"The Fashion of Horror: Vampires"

They also contrast each other in character, as Lestat, who is self-indulgent,
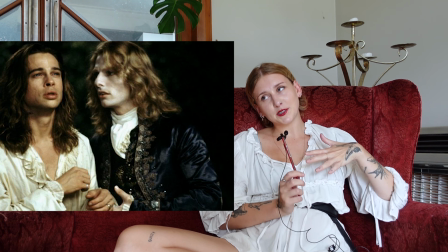(20:40)
arrogant, and hedonistic, wears outfits that are more swanky and over the top.
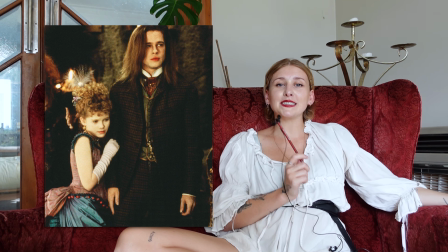(20:45)
While still gorgeous, Louis' outfits tend to be a little simpler.
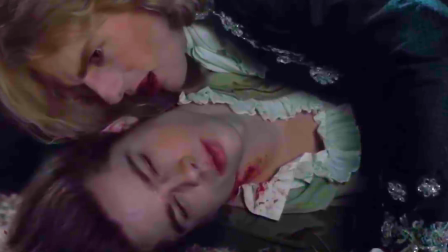(20:49)
You could think of Lestat as a dark, glistening night sky and Louis as an earthly landscape. What beautiful words that I have written.
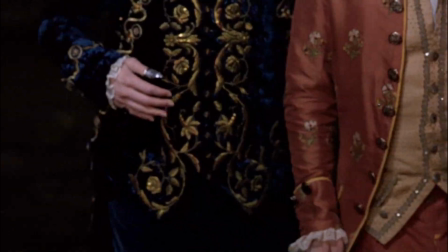(21:00)
Shortly after Lestat turns Louis into a vampire, they attend a party and Louis is dressed in blue and gold.
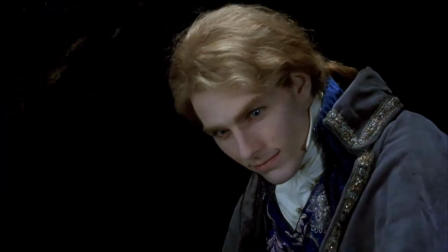(21:07)
Of everything he wears, it's the costume that most resembles the glamorous Lestat, which to me says that Powell saw the gilded,
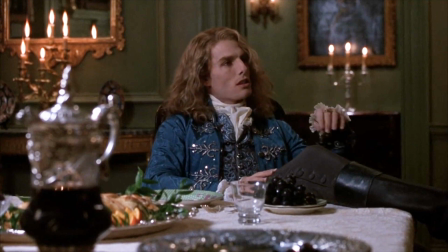(21:14)
intricately embroidered and glamorous look of Lestat as epitomizing the vampire.
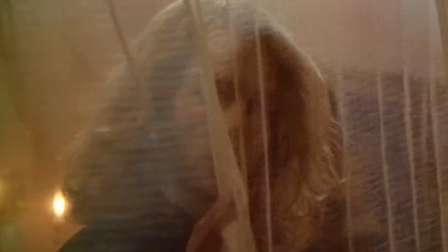(21:21)
When Louis returns to his own colour palette, we're reminded of his humanness. Itty bitty Kirsten Dunst plays Claudia, a girl/woman/little lady who is bitten by Louis as a 10-year-old and a 5-year-old in the book, which is crazy.
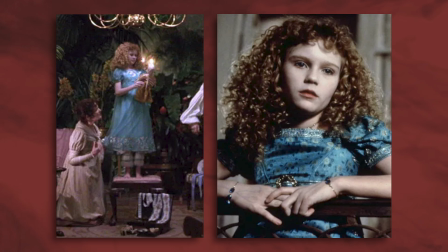(21:39)
I can understand why they aged her up, for sure. Her costumes communicate her change from a child to a woman trapped in a child's body,
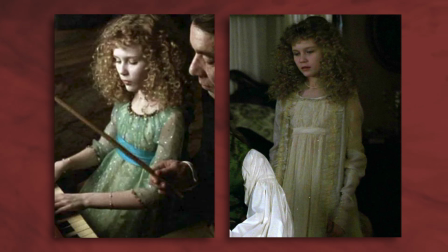(21:48)
going from Empire Line and baby doll dresses in delicate lace and chiffons to
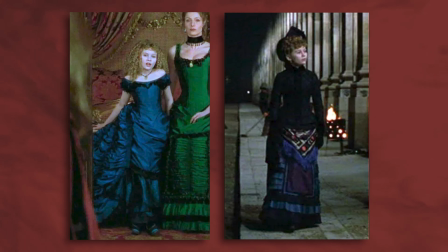(21:54)
heavier velvet and silk gowns that emphasize a more womanly shape. She also often mimics Lestat's color palette and fondness for excess,
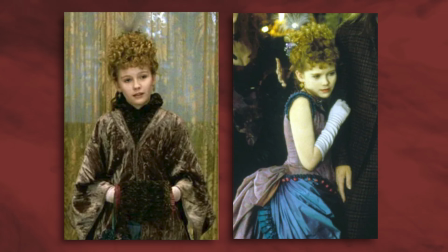(22:04)
which means we get to see her in some really stunning dresses which wouldn't actually have been worn by children of the period. Children of the period? American Horror Story Hotel, which is one of our more contemporary vampire examples, takes the same route of historical glamour.
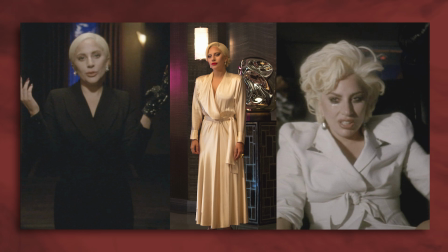(22:21)
As we flash back to the Countess in various decades, her present-day 2015 costumes combine 80s trends and old Hollywood glam.
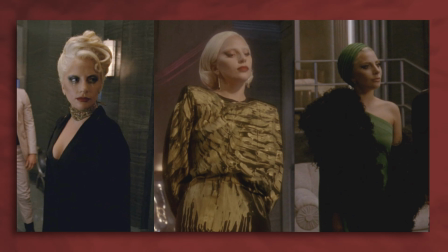(22:31)
So we get shoulder pads, blazers, driving gloves, chunky jewels, beautiful draping and wrap dresses in expensive fabrics.
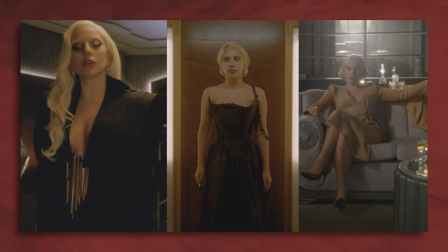(22:39)
She's always put together, always glamorous.
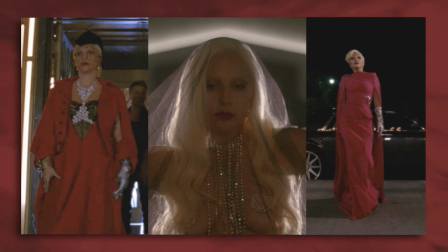(22:42)
And of course, there are a few nods to a more stereotypical vampire look in the regular use of the black, white, and red color palette, veils, and capes.
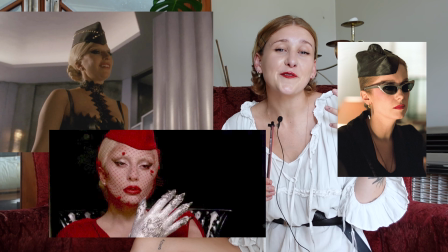(22:53)
Particularly these two outfits feel reminiscent of The Hunger, which I'm sure is intentional.
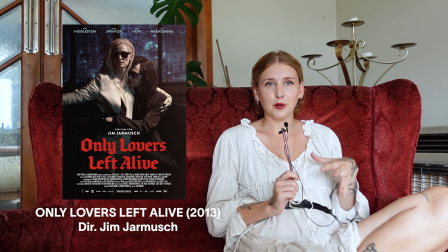(23:00)
2013's Only Lovers Left Alive has really been causing me trouble because their costuming throughout the film falls pretty 50-50 into two extremes. The costume designer looked to the cool vamps, looked to the glampires, and said, ¿Por qué no las dos?
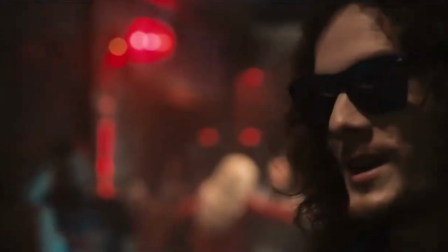(23:14)
When they're out and about, we see Adam and Eve in the now recognizable combination of sunglasses and leather jackets, simple and understated,
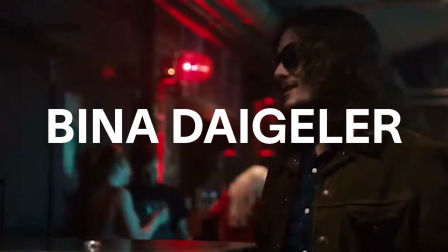(23:22)
because as designer Bina Daigler described, the vampires don't really care about the clothes. While Daigler said that she was avoiding the look of any specific time period,
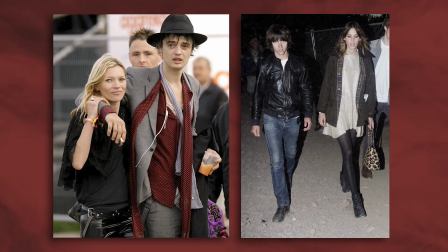(23:33)
I do feel the costumes have a low-key rock and roll aesthetic that I associate with the early 2000s, an influence that perhaps didn't feel obvious at the time we were living it. And all of that stuff I'd throw in the cool vamp category.
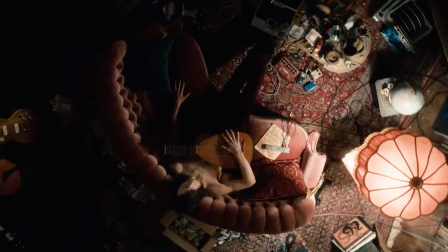(23:48)
But it's when they lounge in their homes that Adam and Eve's costumes give away their true identity.
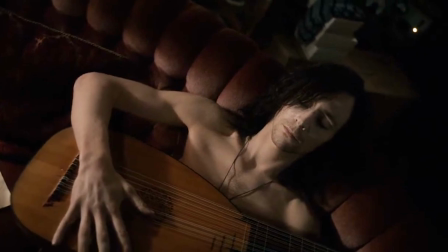(23:54)
These clothes, pulled from many cultures, traditions, and time periods, hint at the long lives lived by Adam and especially Eve.
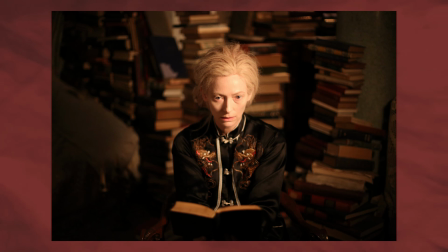(24:03)
From her Middle Eastern headscarves to intricately embroidered Chinese silk pajamas.
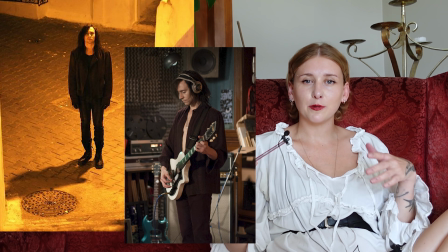(24:09)
While Adam takes on the traditional black color palette, we see Eve in a lot of whites and yellows. This gives her a more angelic appearance, encouraging the audience to consider her grace, kindness, and intelligence. While they're still killers, these vampires are philosophical and contemplative, not creepy, violent, or unruly. At various points in the film, they do both wear this bedrobe, which feels like the most blatant traditional vampire reference,
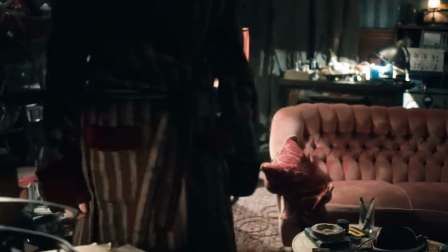(24:38)
with its pinstripe often seen in men's formal wear and its oxblood red velvet cuffs.